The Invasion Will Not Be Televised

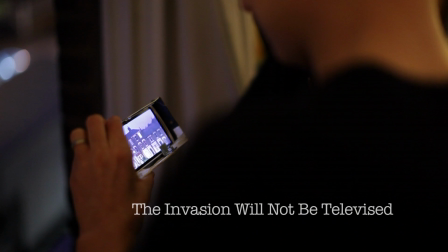2s
I found myself sort of compelled to watch things like the tsunami and the London riots and
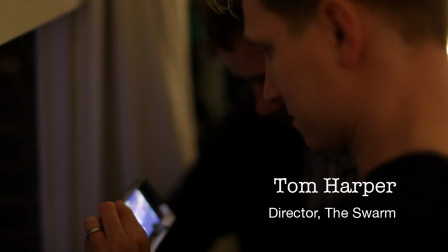7s
I think it's so much of what we see in so many stories that we see nowadays comes from footage shot on mobile phones.
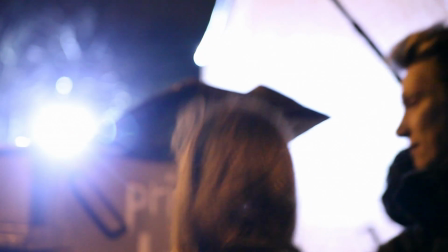14s How? Jacob? What about the sky? Let's go.
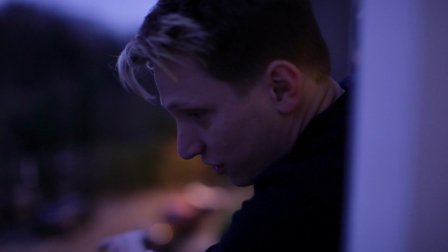22s
Reality is always my starting point and real human emotions and the way in which we deal with and interact with life if you start with reality then you can kind of take it to anyway and that's what's kind of interesting about this is you know you start with a real world you start
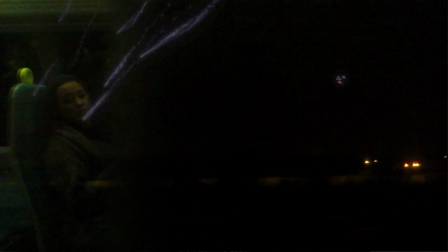38s
with some real characters and some real emotions and then you introduce something that is extra real
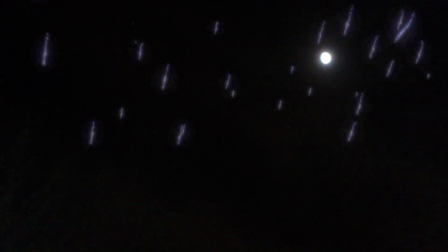46s
they're not fireworks
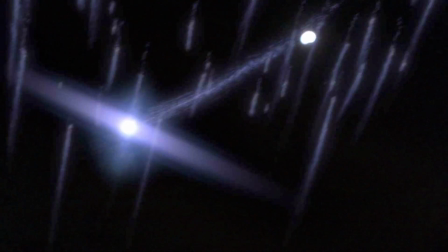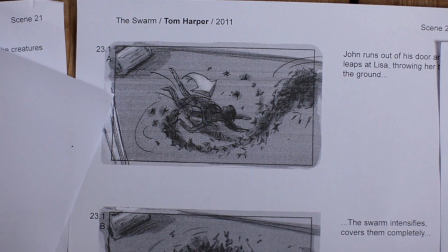56s
The story is an alien abduction that happens in a small area in London.
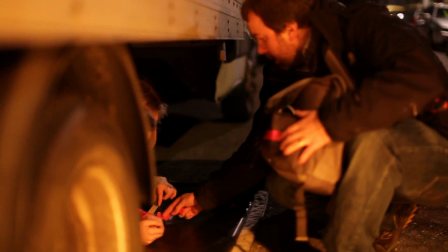67s
Most of the time the person operating the camera were the actors,
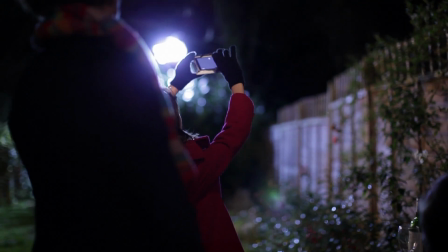72s
again because it's a mobile phone and it's a point of view piece and therefore if you see their reflection or it should be them,
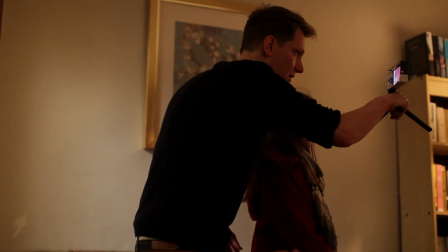78s
because it should be real. We had a housing for the camera that we made out of a plug socket,
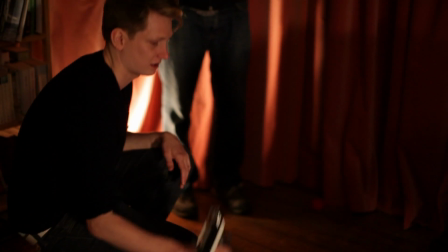85s
which just meant it was a bit easier to move around and you dropped it because we were running and throwing it around. When we were first told that it was going to be done on a mobile phone, it was going to be shot on a mobile phone, we were a little freaked out because it was a variable that we were not that familiar with.
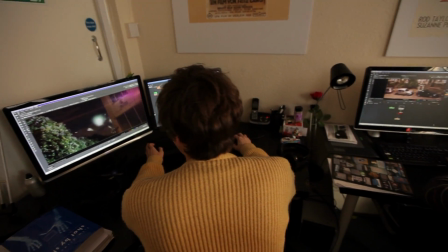102s
We've never dealt with that kind of footage before. A number of visual effects, more than I told them there would be at the beginning, as is usually the case.
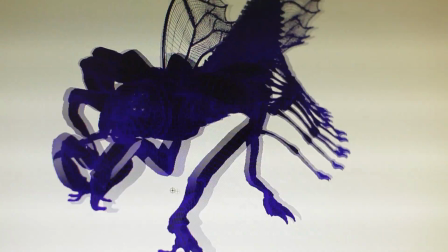110s
I will talk them through what I want at the beginning, they'll go away and bring their ideas to it and make it come alive.
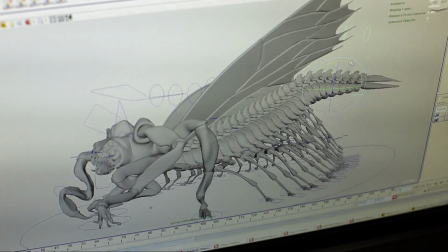117s
The inspiration for the bug came mainly from bugs that we see around us,
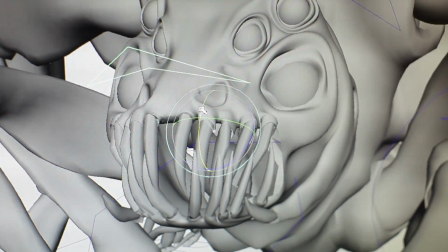122s
and like alien life forms as well, like the idea that we have about alien life forms.
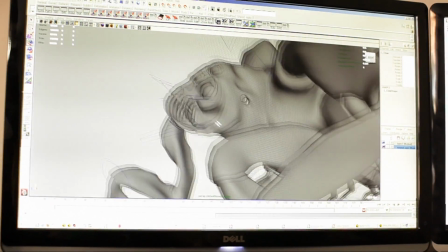127s
So it has more eyes, it has like more of an exoskeleton than a praying mantis would have.
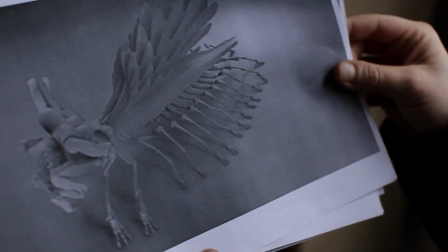132s
Those are just aspects of things that would freak people out. The great thing about the Xperia phone is that it's very adaptable.
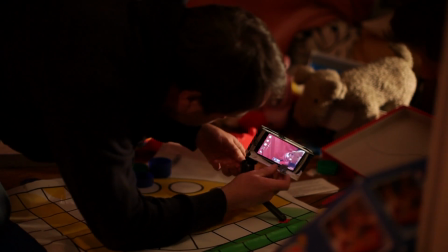138s
You can pick it up, you can take it to places where you'd never be able to get a film camera. You can give it to an actor to get on the back of a bike with and cycle down the street.
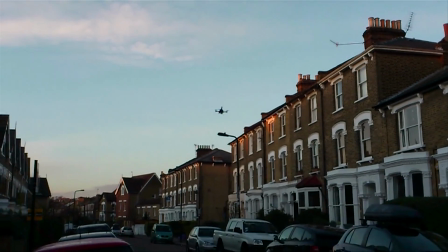147s
Or you can send it up in a helicam or you can hurl it around.
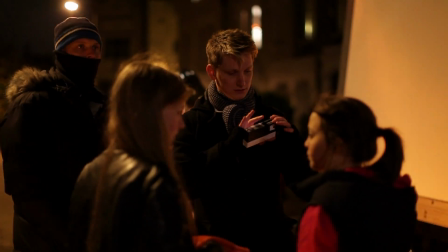154s
The phone is HD in great and low light conditions. And therefore we were able to shoot the film with little or no proper film lighting. just using the
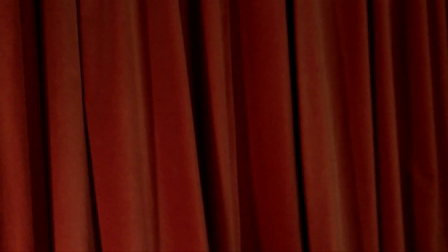161s
street lights or practical sources within the houses we were filming in.
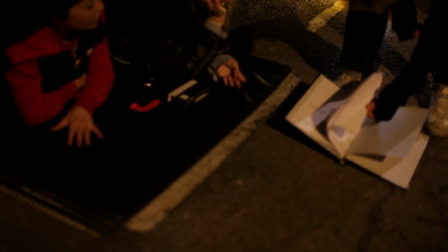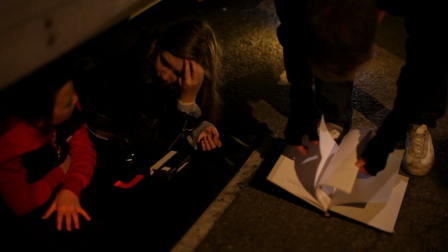171s
We did a shot in the film where we put two girls under a van in that tiny confined space between the floor with the girls in the middle and then the van on the top which is literally a couple of feet,
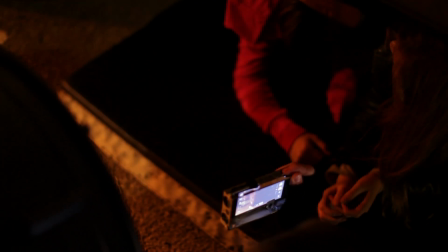183s
if that. Because the camera is so small you can fit it there and get a shot that you'd never really be able to achieve.
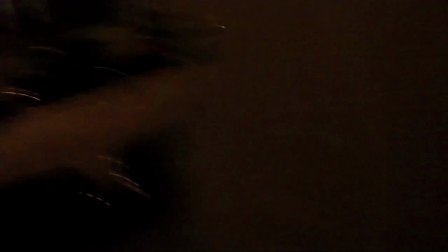195s
It's that freedom and flexibility that the phone gives you that enables it to feel more real.